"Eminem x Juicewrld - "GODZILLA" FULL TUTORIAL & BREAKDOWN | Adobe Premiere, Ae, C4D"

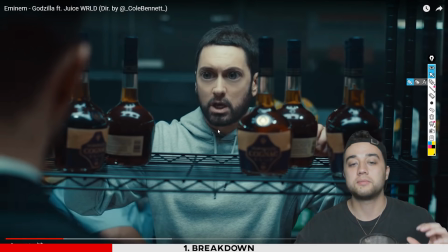4:05 Use some creative editing, some handheld work here, and piece them together to get this sort of conversation to yourself.
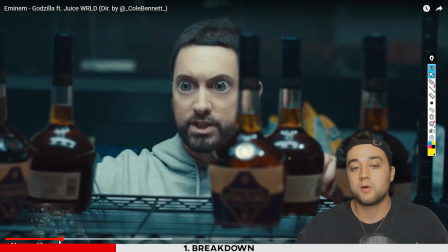4:11 Now, you're maybe noticing the main effect going on here, which is these crazy looking eyes.
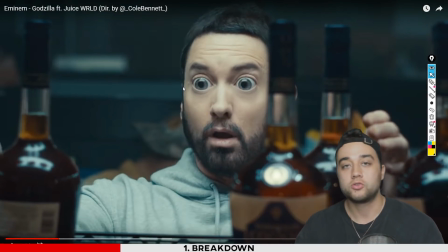4:16 And I want to mention, one way to make creating this a lot easier on yourself is to not have this crazy movement that you're seeing here when you shoot the shot.
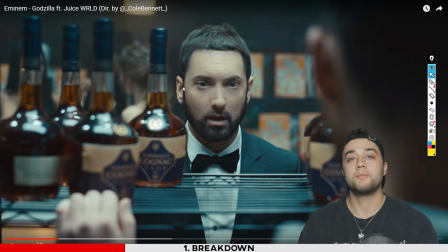4:24 You can place your shot on a tripod, and then you can use an After Effects camera to do all that and add all the shakiness later on in post. That way you have a nice clean plate where you can do all the tracking and nothing's going to be messed up,
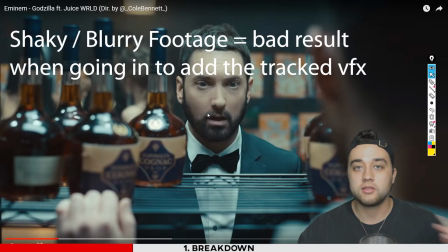4:37 so that it allows you to manipulate the eyes, the face, whatever it is you're doing later on.
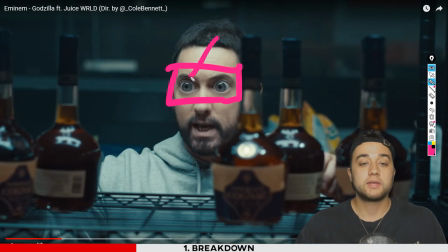4:42 We'll talk about some easy ways to accomplish it and some things you want to look out for whenever you are creating it.
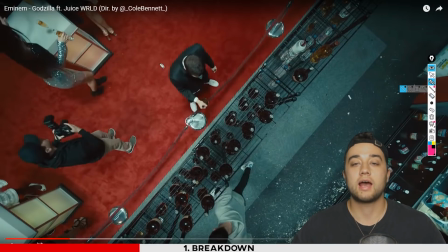4:46 Now again, going back to the art direction and set design, you see you have this split kind of set here. You have that initial grocery store, liquor store area here. You have your red carpet.
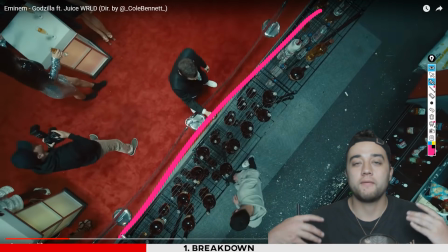4:57 So great way to visually represent the feeling that they're trying to express through the words in the song. They talk a lot about drinking. They talk a lot about alcohol, about addiction. I'm not going to delve too far into that, but I do want to just point out with what the song has in mind. This is a great shot to visually kind of explain that.
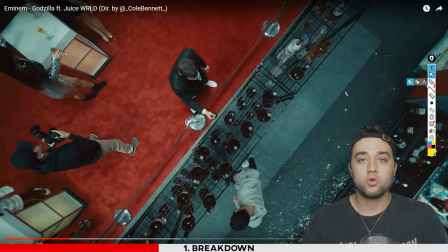5:13 You're going to see a lot more examples of this creative camera movement, creative angles to express the story, express the song a lot better as we move forward. Keep that in mind whenever you're creating your own videos. A lot of people out there, a lot of you directors, you get to your video shoot, you have your one set here, you set your camera up here, and you just let it shoot just like this.
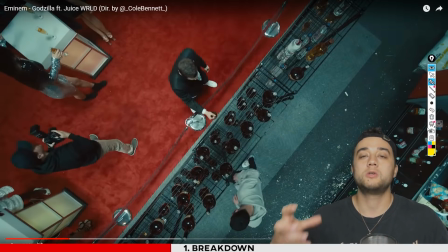5:32 Think about different creative ways where you can tell the story a little bit better, or where you can create some sort of creative look, creative angle, even if there is no narrative.
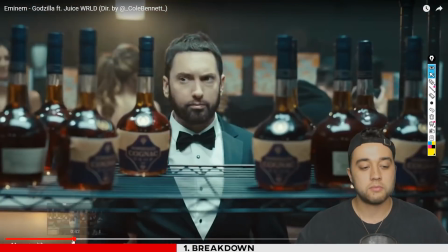5:40 Something as simple as that can add a lot more to what you are trying to create. Now moving into this area here where we start drinking some more of the
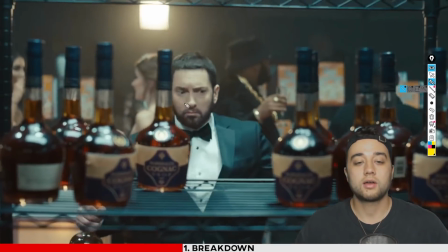5:51 whiskey, and we're gonna get some really interesting drunk looking effects, and you'll see that on the outside with the blur.
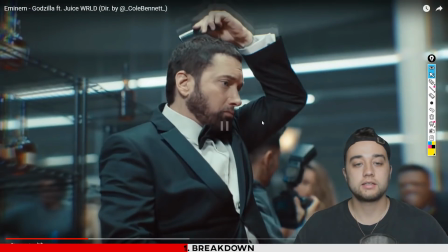5:57 You'll see that with this little RGB split that's happening on everyone. Something like this is pretty easy to recreate within After Effects, within Adobe Premiere even. Keep in mind the reason why it works appropriately here. I see a lot of people using effects like this, the trails, the disoriented looks in normal footage, just because they don't know what to add, so they just slap it on.
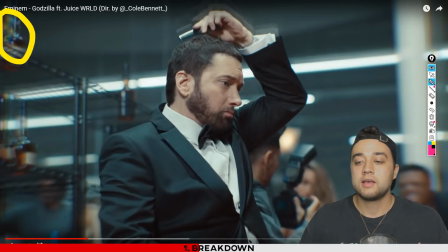6:15 The reason why they're adding it here is because it's playing in with the story. He's kind of stumbling himself, so it makes sense to add something like this. So let's break this down scene by scene.
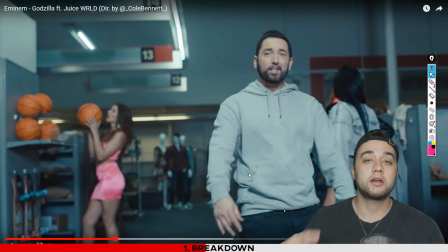6:26 So I started to say it earlier, but I kind of cut myself off.
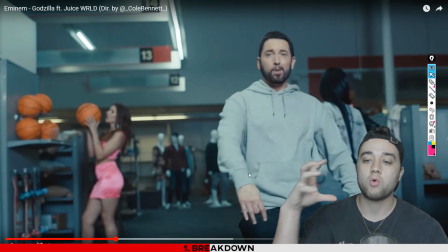6:30 The reason why I love this scene in particular, and I think why this scene of him walking through the store makes the video so much better, is because it's adding motion. It's carrying you through the song, through the story as you experience it.
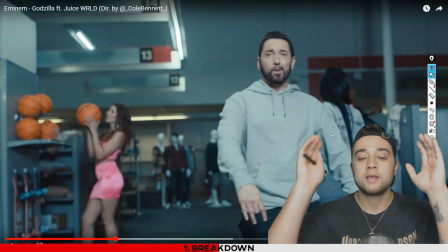6:44 And something like that is a lot better storytelling technique visually than just having someone stand there, taking your camera and just recording them with a different background.
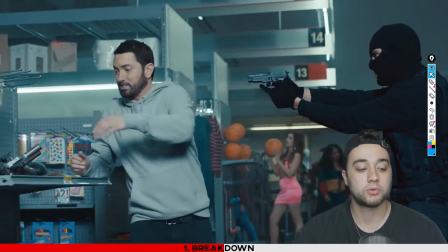6:53 But you have your big RPG rocket launcher with some cool visual effects to play in with that.
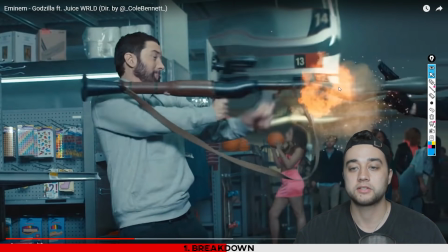6:58 And we'll talk about some of these destruction VFX,
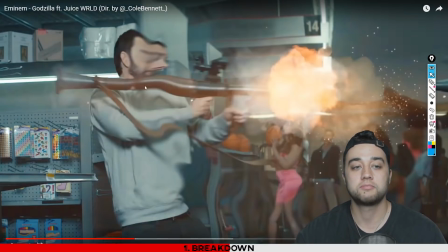7:01 and you can even see some of the distortion going on here to kind of play in with that, create the ripple and really add into the effect. You got your smoke assets, you got your fire, your ember assets. We'll talk all about that later on in the tutorial part of this.
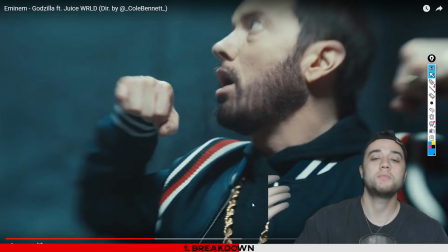7:14 So let's keep going through here. Here's where some of the coolest visual effects come into play. So we've got this shot here, which I thought was really awesome.
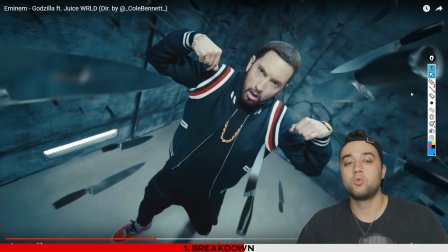7:22 We're going to talk about how you guys can recreate this. So this is a really cool way to put a spin on a shot that's pretty static. Now you have this nice high angle here so that you can have a lot of the surroundings, and then you have all of these really awesome VFX floating knives in the background here.
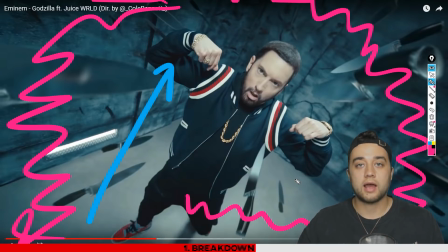7:39 So we're going to talk about how you guys can create that yourself, whether it's knives or whether it's knives or any other floating object around a person.
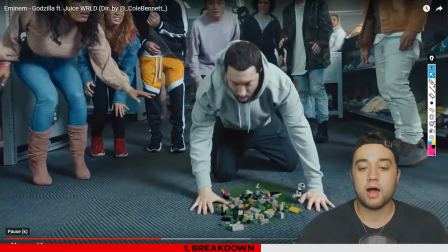7:47 It's actually pretty simple. And then some more 3D, some Lego blocks, and they talk a lot about blocks in the lyrics, so I think that's sort of an inspiration for that.
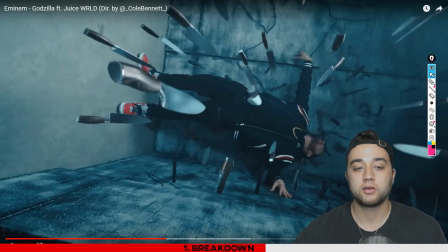7:54 Another awesome scene here, some great camera movement overhead going into those knives and really getting up close and personal with them.
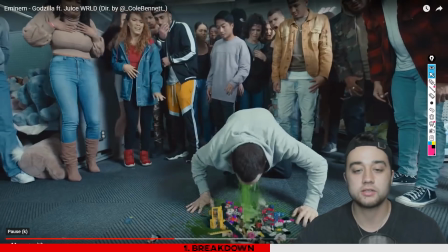8:01 Now you can create some of this slime with some 3D simulation stuff. We'll talk all about that in the 3D portion of this.
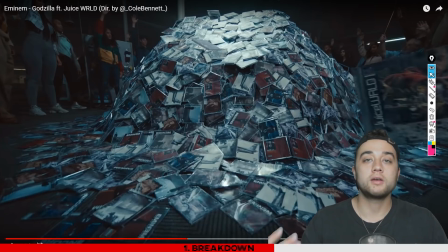8:07 So this scene here is a great example of a lot of working parts within film production meshing and working perfectly together.